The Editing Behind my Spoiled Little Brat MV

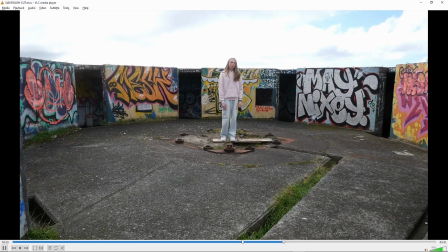1771s
Yeah, nothing different with that. Alright.
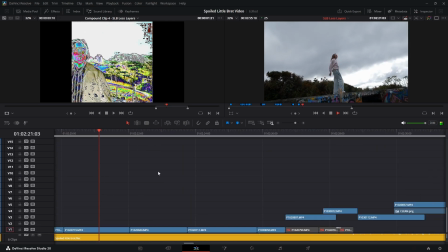1774s
Then we just have this section of just an assortment of random clips of us.
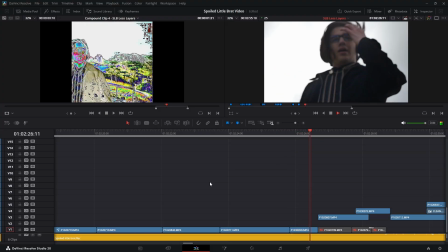1782s
Yeah.
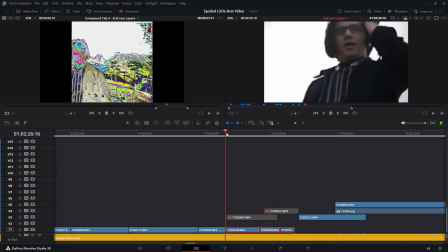1785s
Before these two, I had these 3 down here, which was us going into,
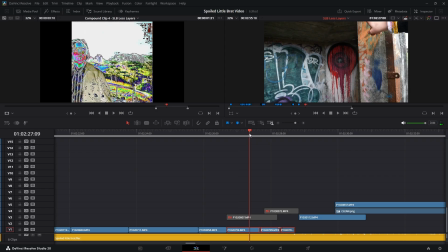1791s
because we did spider checks in every little crevice we went into, and it paid out one time, because of the spider up here.
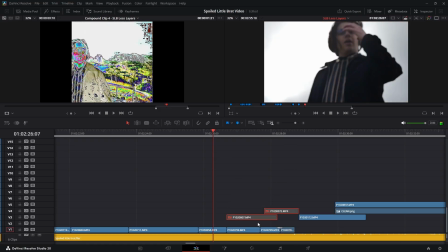1799s
But I just felt like it didn't match because we need just us being seen more.
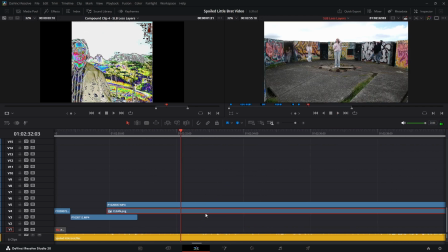1806s
Because we're the focus, not the spider. Oh, okay. This section is kind of crazy. Why do I have 2 plates? I don't get it. Oh, I can't get it.
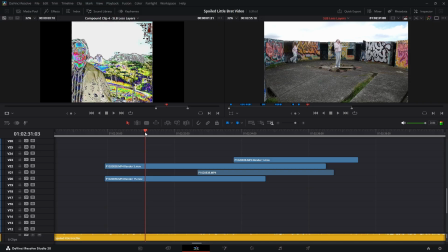1821s
Okay. So, more of that, except I
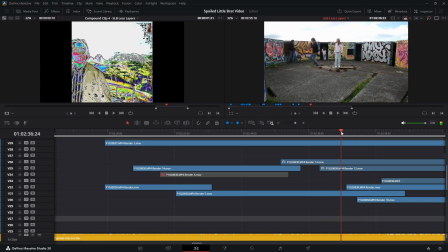1827s
had so many of us just cutting in and out through the door that I needed to be hid behind by Millie, so I just had her run backwards,
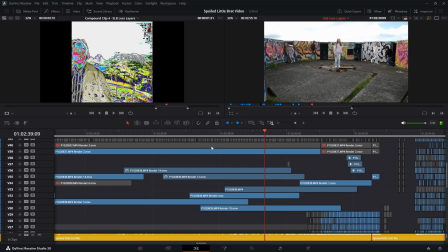1836s
and it looked so silly, but it just kind of works.
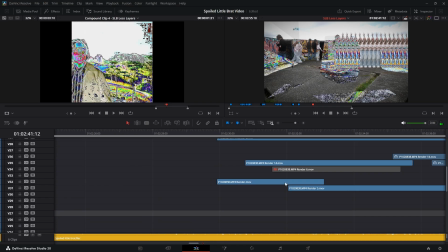1840s
This section, it's a lot of just reused assets from the deserve part.
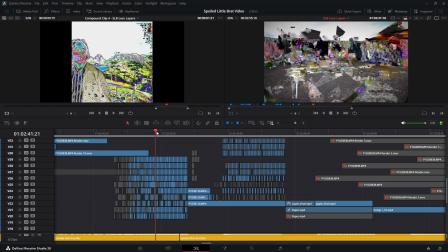1848s
It's just completely reused.
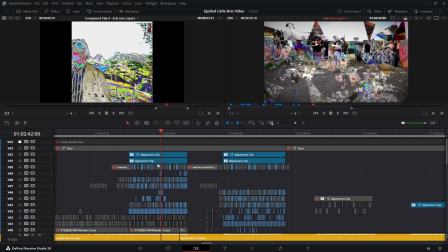1852s
Why is my face there? Wait, what? Huh? Where does that come from? Is that from...
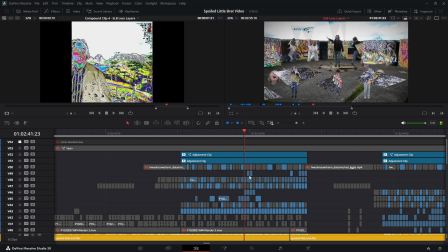1864s
Why... What? I don't remember making my face go everywhere. I must have been very tired. But I'm quite proud of this section.
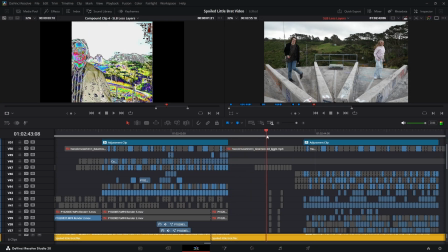1878s
It's just very chaotic for a little bit. Same thing as the last one.
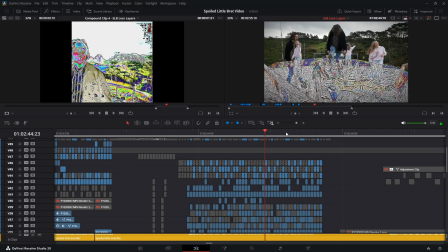1885s
I guess I just overused the duplicate node. I love the duplicate node.
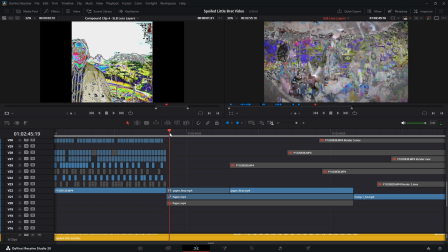1893s
Yeah. So, okay. A melee shot.
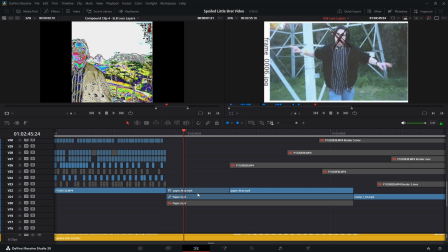1899s
So we have,
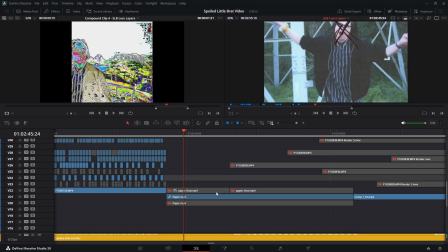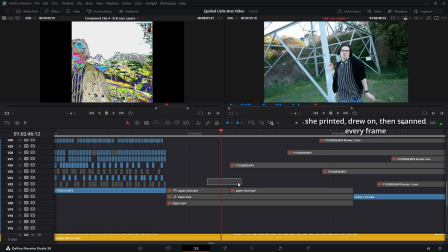1906s
that's sort of the raw-ish one. And then we decided to make it a little bit more overstimulating.
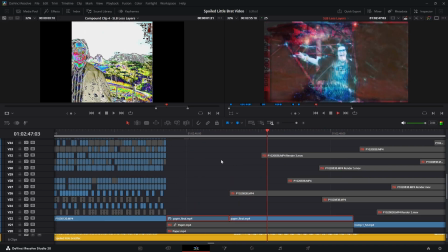1915s
And then it eventually turned into this. Keeping the frames, because it just makes it clear that it's actually printed.
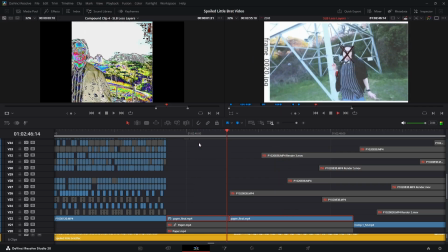1923s
And it looks so cool. I love this part so much.
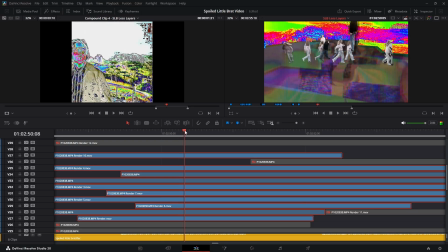1928s
Okay, if you see these are just leftover me us walking in the background that I just kept.
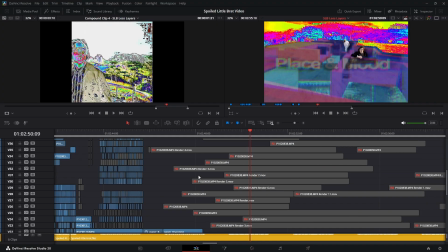1937s
Because I wanted to, just in case I needed them.
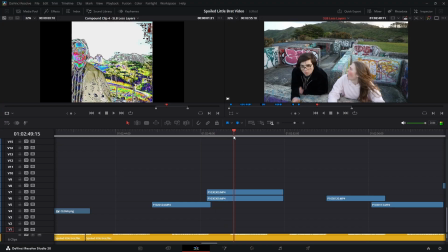1943s
Another melee shot.
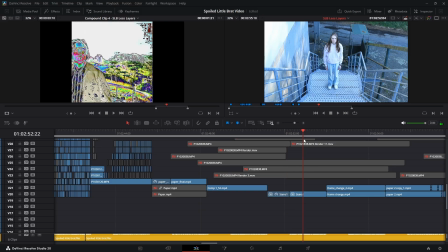1948s
Okay, this one here. This is genuinely really cool. So.
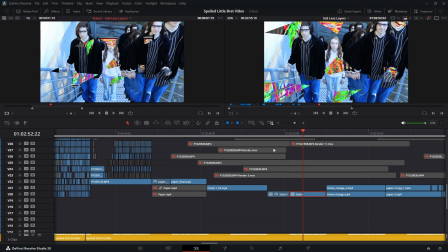1957s
I'll just open this up. The reason these are comped is because there are just so many layers.
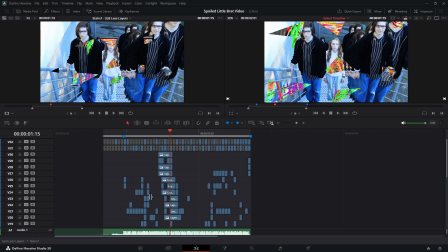1968s
I mean, I just didn't feel like taking them out. But yeah, this is what it looks like.
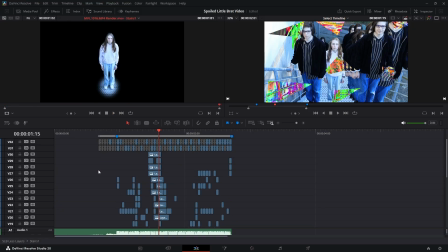1973s
Let's just look at this. Oh, okay. Hold on. Quick trip through the media pool.
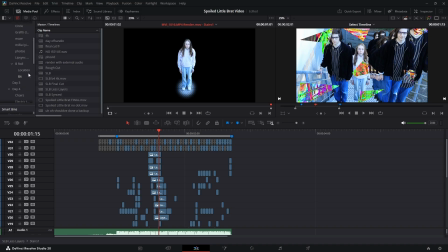1981s
This was Warbang. No, this was Day 4 Stairs.
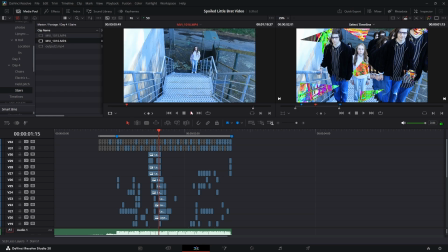1987s
Video 2. Here we go. This is what the whole video looked like. It's just both of us just going up, and then I got to halfway, and then someone opened the door that was up there. So I was like, hey, yeah, is it okay if we just film here quickly? We'll be another minute.
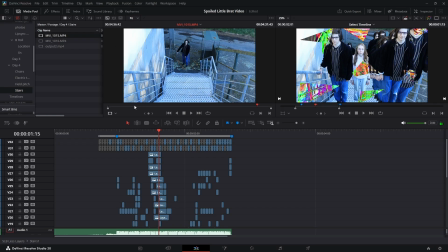2005s
And then I just got a bunch of movement. Same with Millie. She was a lot quicker, though.
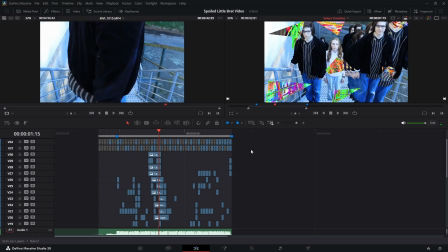2011s
I was worried that I was going to look terrible with it. And then I got every frame into Photoshop.
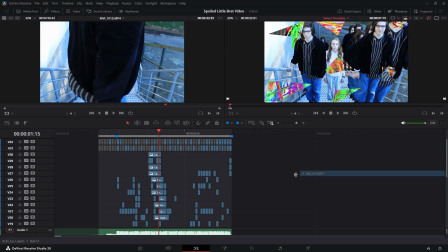2021s
So how I did that was I just dragged each video in, went to one of us where we were standing in a place,
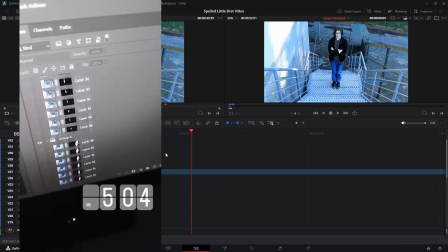2028s
took a screenshot, it got into Photoshop, and then once I put all of them in Photoshop,
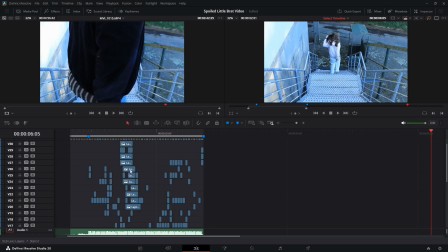2035s
I background removed on every single one, cleaned it up a tiny bit, and then exported them all individually.
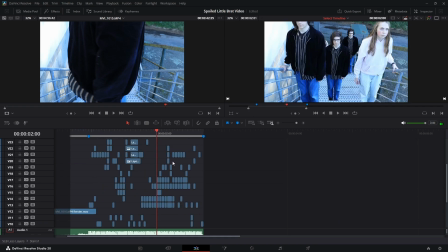2047s
Yeah, so then I had to, of course, layer it so it makes sense, because you don't want to have someone ahead when it doesn't make sense.
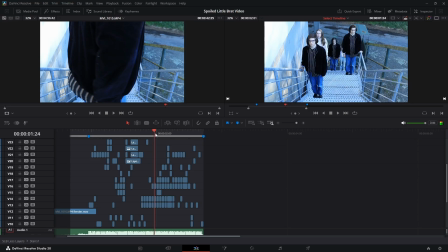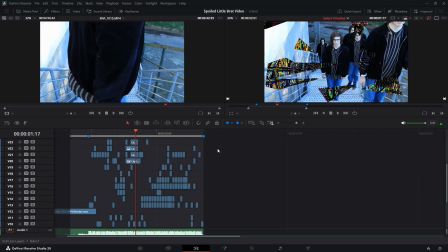2063s
Yeah, it looks quite good. I'm more proud of the other one. I'll show you that in a minute. So I've got that.
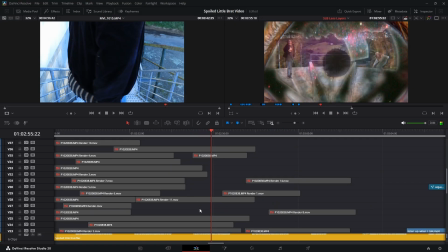2070s
Another melee shot. This is actually the first one that was made, except it originally looked like this.
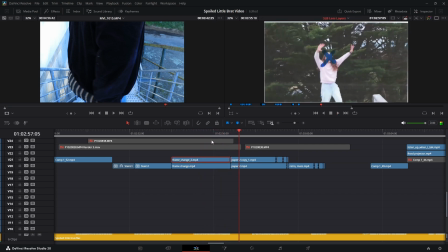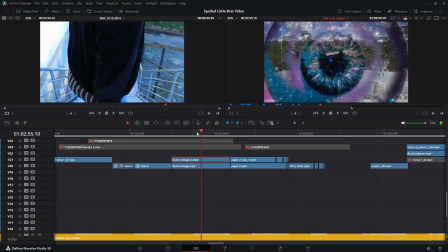2082s
Except she then turned it into the eyeball. Yeah, the eyeball.
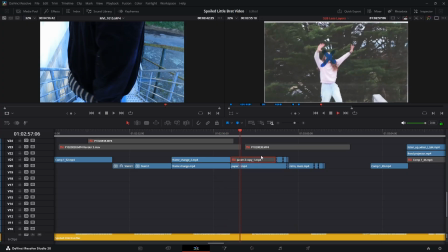2089s
So silly. Another paper one that looked like that, but then she turned it into this.
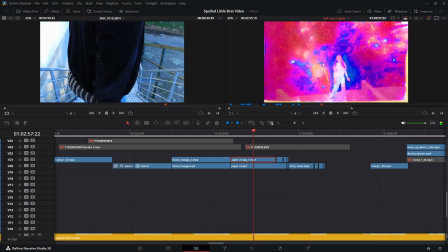2094s
I love It looks like galaxies. I love it so
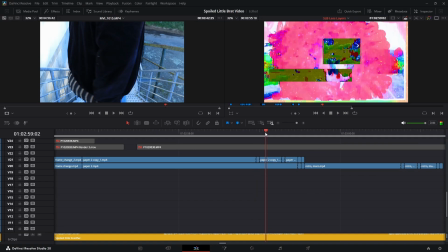2100s
much. The reason why there's a couple extra frames is just because it was a little bit too short.
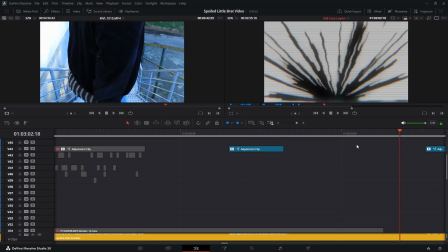2111s
Yep. I don't remember how this idea came to be, but I don't remember who thought of it as well.
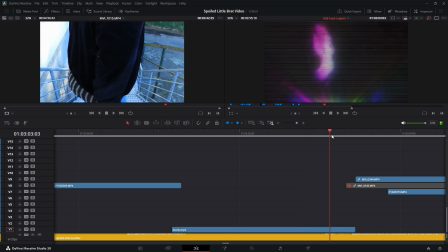2122s
But it works with the slowdown so well, and it's just random assets from Millie's laptop. Oh, you can see, oh, these are frames of us from the first session outside.
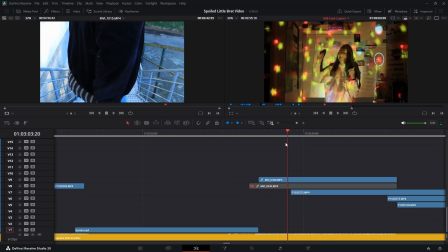2137s
We set up iPhone, projector, and then camera edit. We couldn't get the output of the camera because the cable wasn't long enough, sadly.
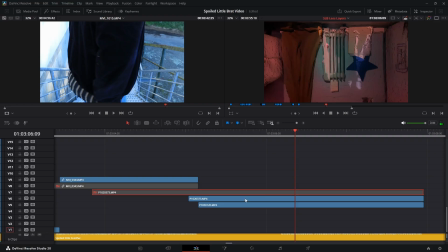2151s
More Millie shots. Oops.
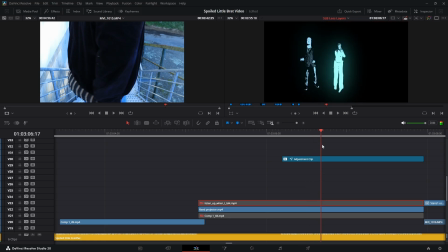2158s
This one originally looked like this, but it was just,
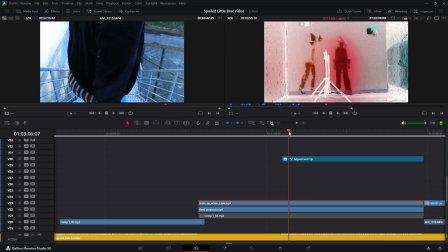2162s
she felt like it didn't have enough in it, so then she improved on it, and it looks so cool.
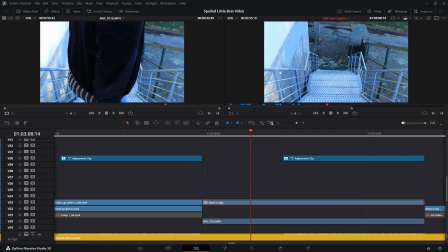2169s
Okay, this one I'm so proud of. So, the reason I'm so proud of this one
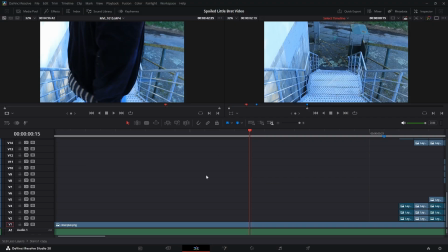2177s
is because of course I didn't sing any of this because I wasn't synced up to the click track.
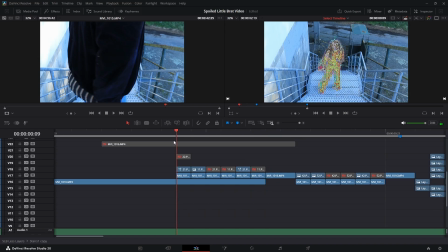2183s
So I just did some random actions, but then
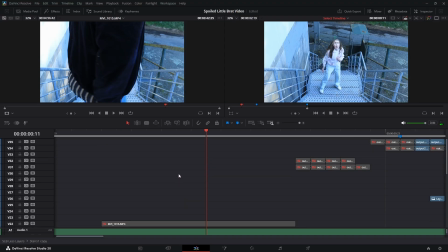2191s
turns out the glitches in the song work perfectly.
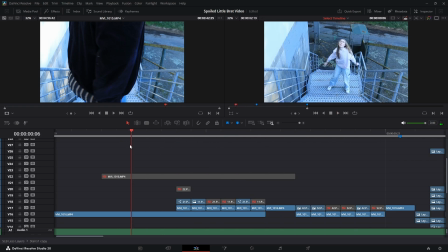2199s
That's like, that has to be one of my most favorite parts in the video.
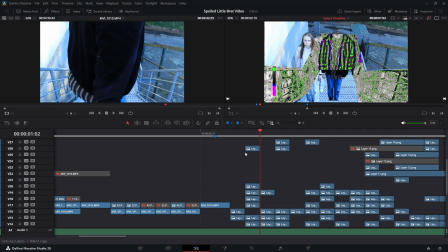2204s
Oh yeah, some random color effect. I don't remember what that was from. And very chaotic.
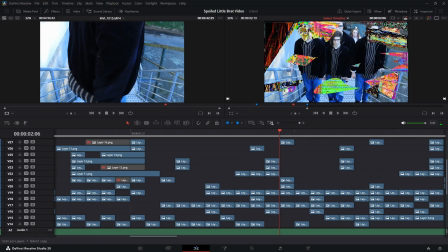2212s
Oh, wrong one. Damn it, it's gonna take a minute to load.
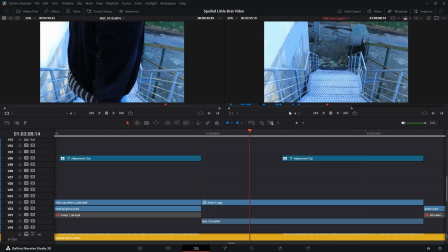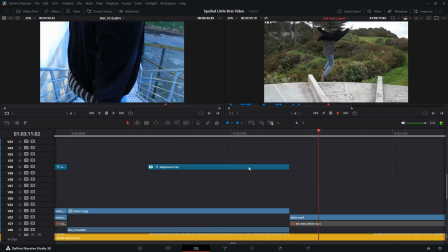2225s
Yeah, that's looked at. This is so cool.
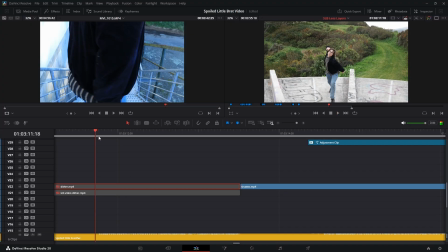2230s
This is originally looked like that. Why is it?
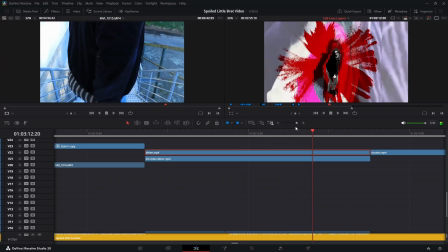2236s
Oh, lib video did. Here we go. What was changed? I don't remember what was changed.
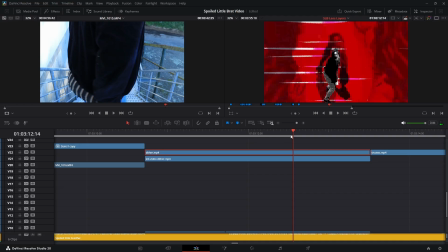2243s
Oh, yeah, it was changed.
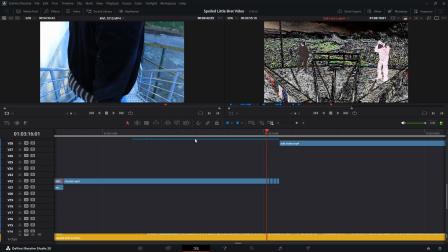2249s
More Fosid.
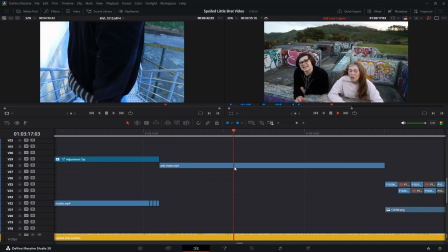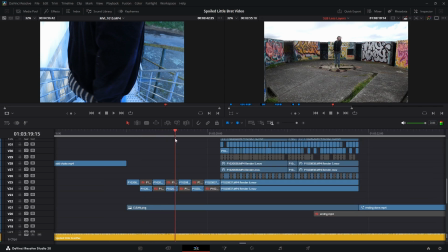2256s
Oh, here, look, I finally used both Millie and I for this. Just reused the assets.